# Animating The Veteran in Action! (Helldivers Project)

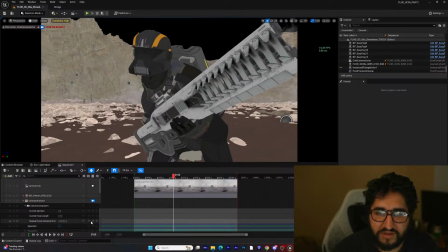So it feels a little more cinematic when he rolls up, and then we can kind of keyframe it from here.
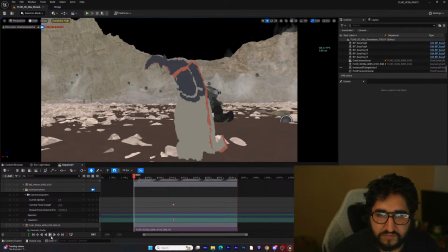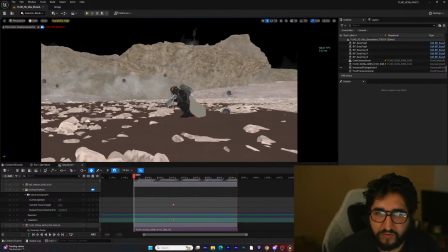And so what I liked about what I did before was I kind of did this move across,
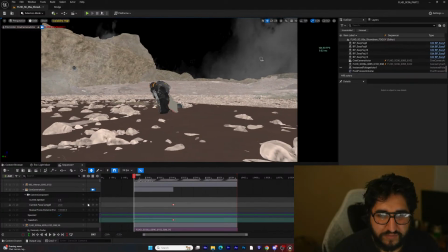where it starts here with him at like a 50.
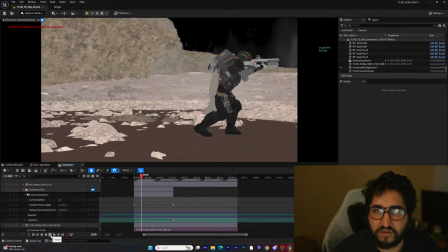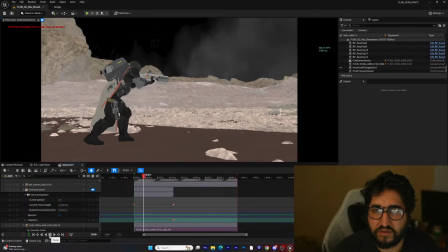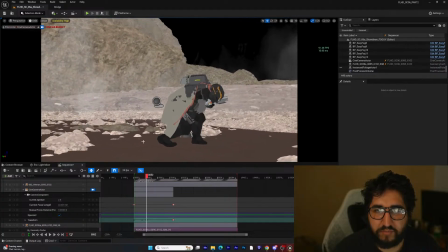And I'm mostly looking for like
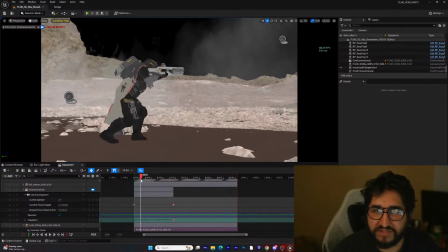where the action happens with him.
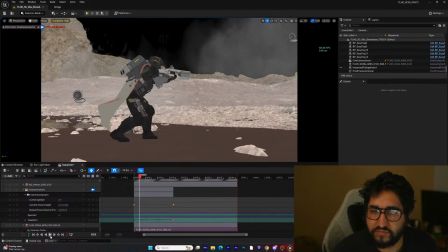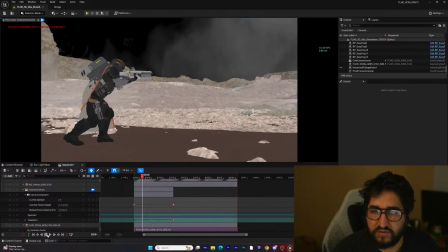So maybe we'll
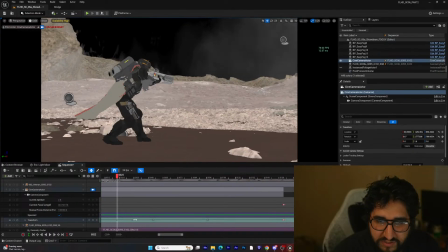try to accentuate that that shot with the camera movement.
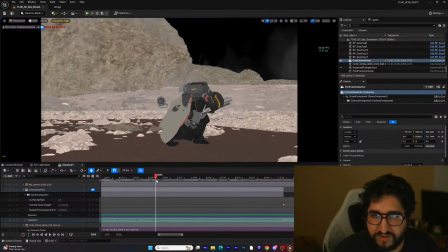So it's, we can see it. A bug is supposed to jump over him here.
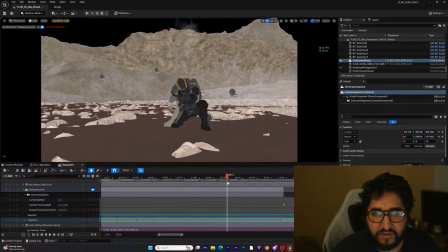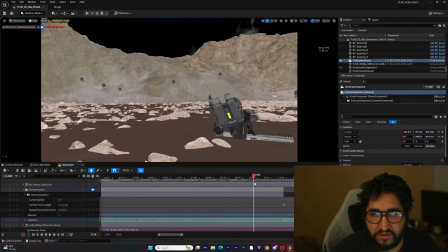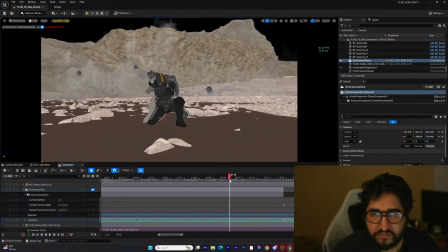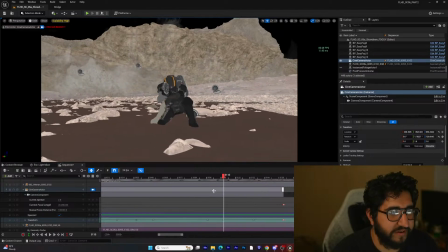Kind of like the idea of him being centered up just for a second.
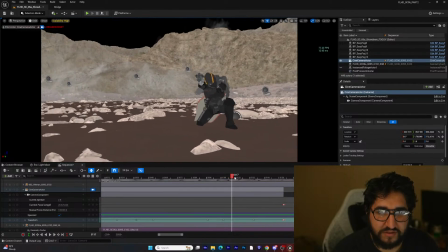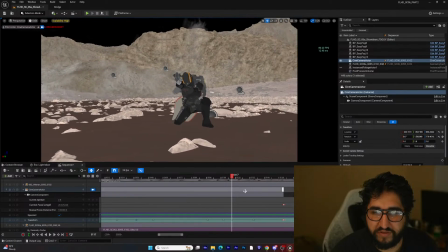We'll refine this some more.
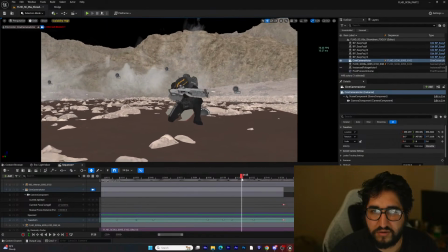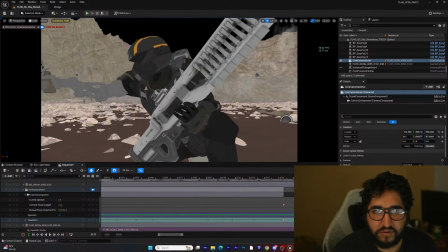So at this point,
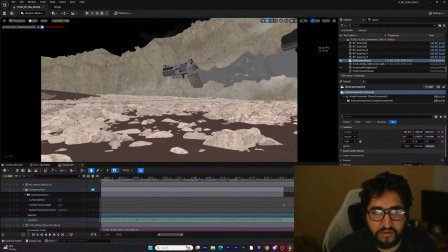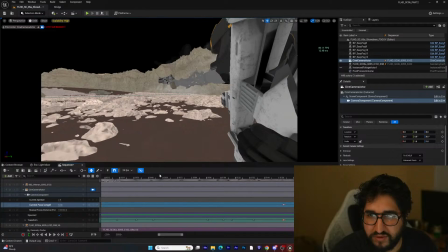I like the idea of moving in nice and close up.
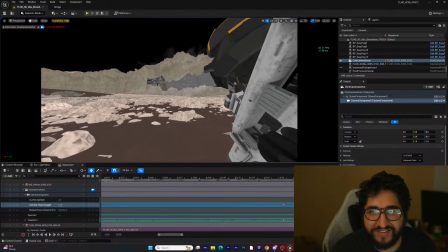I mean, like here we are inside the gun, so we'll back it up a little bit there.
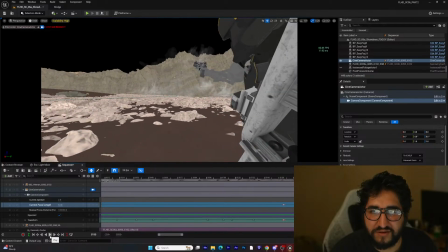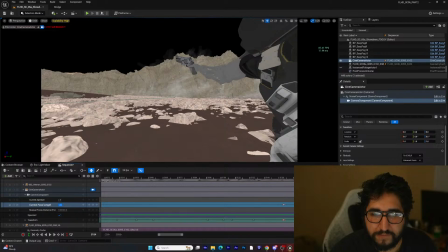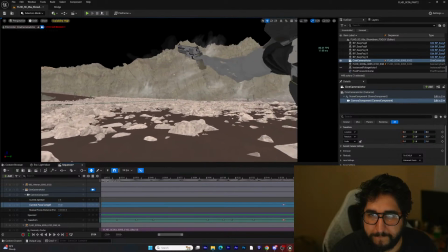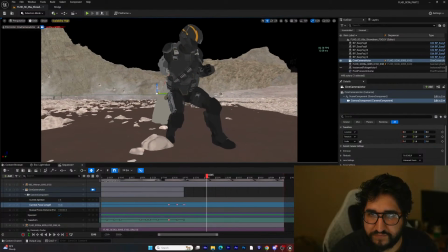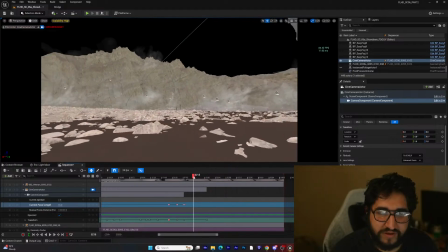What's cool about this animation
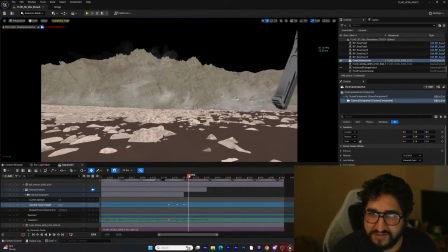in particular is it's one that
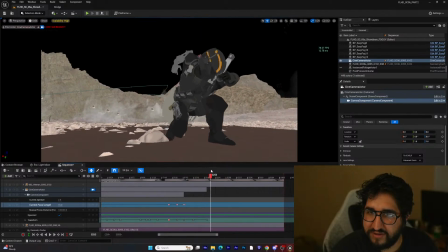I had wanted to do.
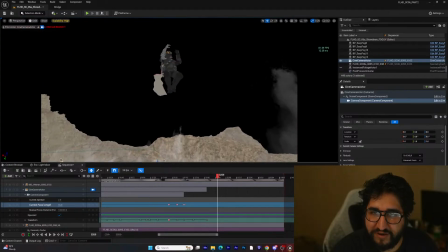Like I had it in the script, and it's how I saw it in the script and the storyboards.
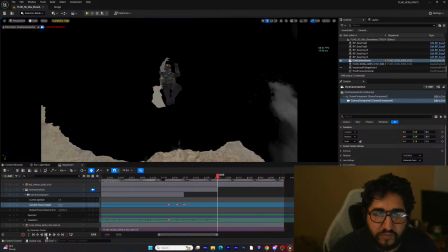Well, more specifically the script.
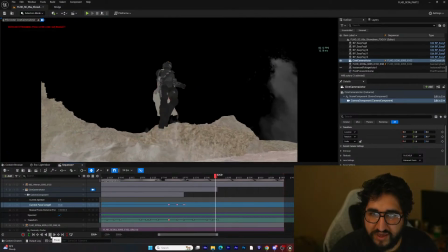And I
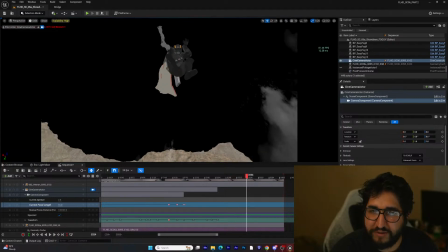wasn't sure if it was going to be able to happen, so I had changed it
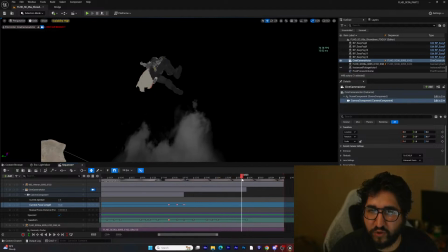to be something more manageable for me to animate.